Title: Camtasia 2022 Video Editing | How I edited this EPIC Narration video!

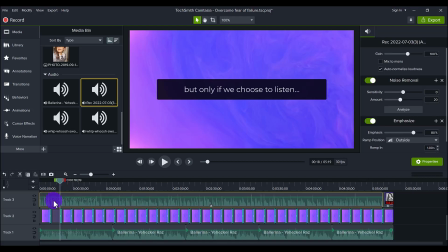249s
There wasn't much editing because she did it in one shot. As you can see it's one whole long clip. I pretty much just edited the beginning part and then the end part. She pretty much read the entire thing perfectly. So I did add the noise removal on here and you can see that I do have
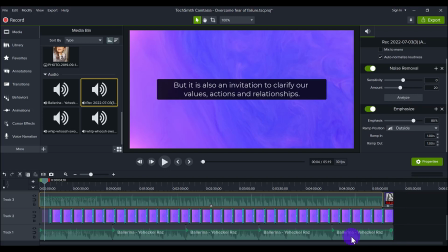269s
the emphasize feature because I have the background music but I will say that I did end up getting the background visual first before I found the background music so I heard her speaking and you know what
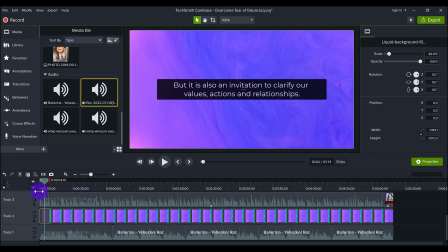288s
this the energy of this video and what it was going to be like. And so I found this swirling purple kind of smoke cloud ink paint type of thing. It's very soothing. It's very calming and it's very visual to look at.
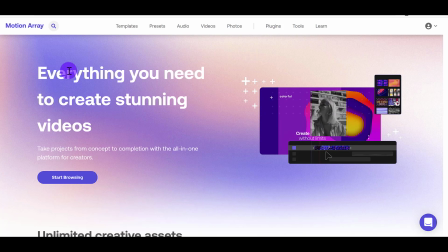306s
I found this clip here on motionarray.com. I went to their videos tab, went to motion graphics.
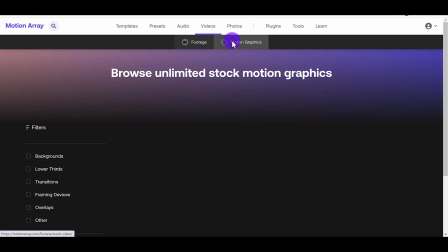314s
They've got a lot of cool pre-made stuff that you you can use in your video projects so if you are interested in
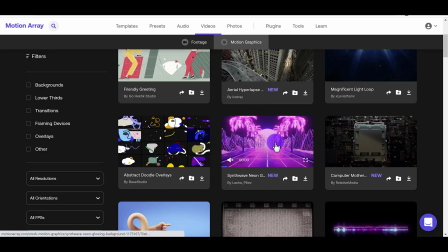323s
getting some cool visual backgrounds like look at this this looks crazy right here i'll probably want to use something like this head down to the description as i will have the link to sign up for motion array okay back to the edit so i got
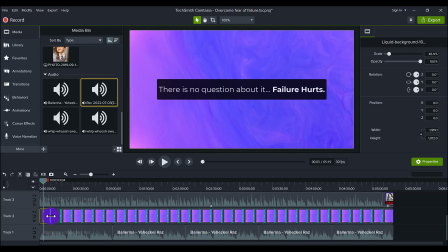336s
that and then all i basically did was duplicate it until the end of the video as you can see there's many of them and in between each one I had a seamless transition. So what do I mean by seamless transition?
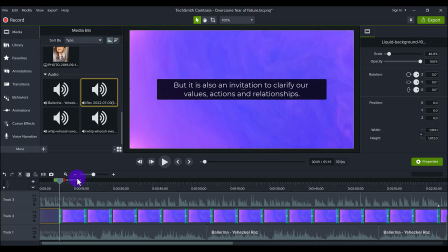353s
So I didn't want to make it obvious that you know the clip of the you know purple ink is changing so I added a transition and the transition was the fade where it basically fades two clips back to back
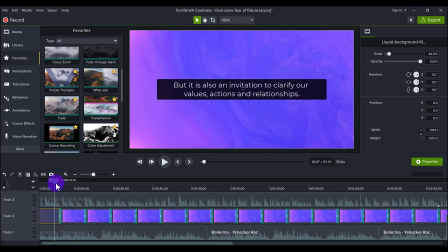371s
pretty seamlessly into each other and because they're the same clip when you see the fade it looks like it's just continuously going it's just continuously playing and if you didn't have that you would clearly see that there was like a cut of the two
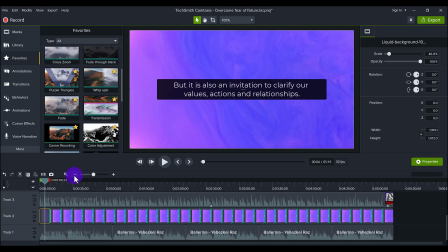389s
video clips put together so that's the background and then I went on artlist.io which I've talked about many times and I
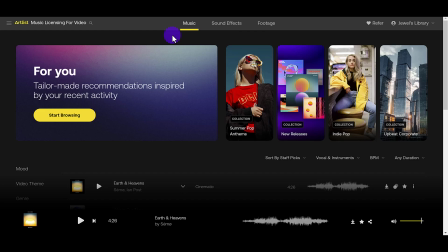400s
found the song for this video. I use artlist for all my music when I'm editing.
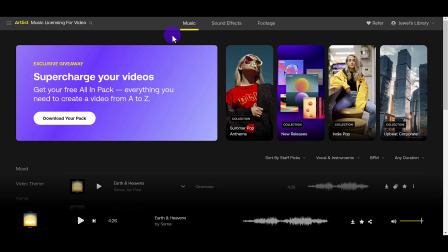407s
If you guys want to check that out down in the description below you can get two extra months for free.
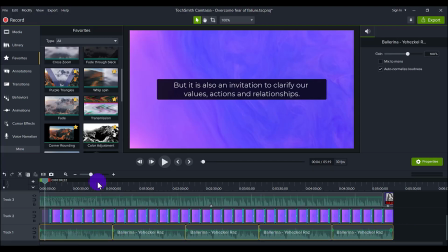412s
So that is this song right here and I pretty much duplicated it.
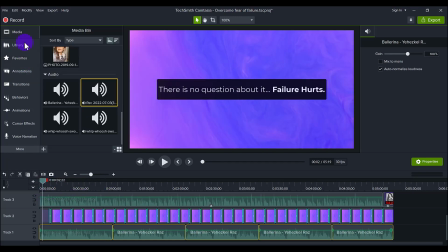417s
It's a very soft sounding song. I'll play a little bit of it. I didn't want it to be too crazy because she's speaking. It's kind of like, you know, a song of hope, right?
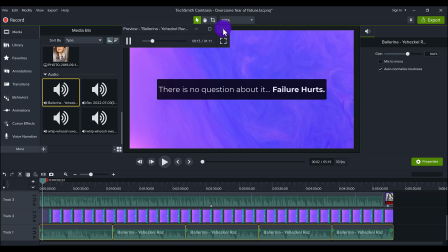434s
Because she is talking about failure, getting through it. And even now as I'm talking, it sounds like I'm about to do a motivational speech or something. So I found something super light to put on there. Once I had those two main elements, I could go in and do,
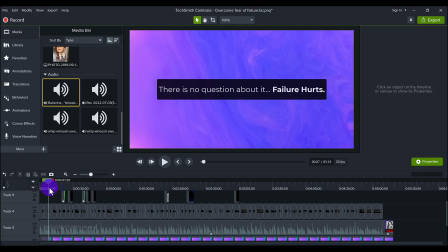450s
which is probably the longest part, which is adding in the text.
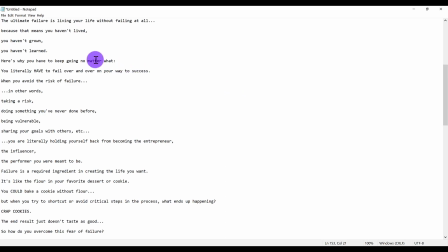456s
To save yourself some time, make sure that you have this already written out on text. It's not on paper. It's actually something that you can go in and copy and paste.
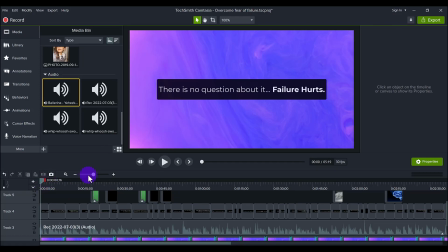467s
So all I literally did was I went through and I had it like stretched out. I chose the black bar with the simple white text on it and I just went through and whenever I would hear one sentence I would go over here.
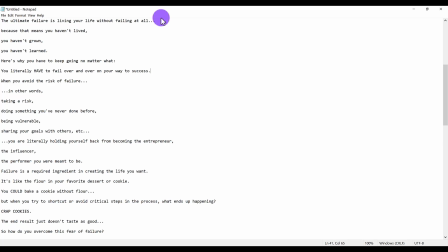484s
Okay the ultimate failure is living your life without failing at all.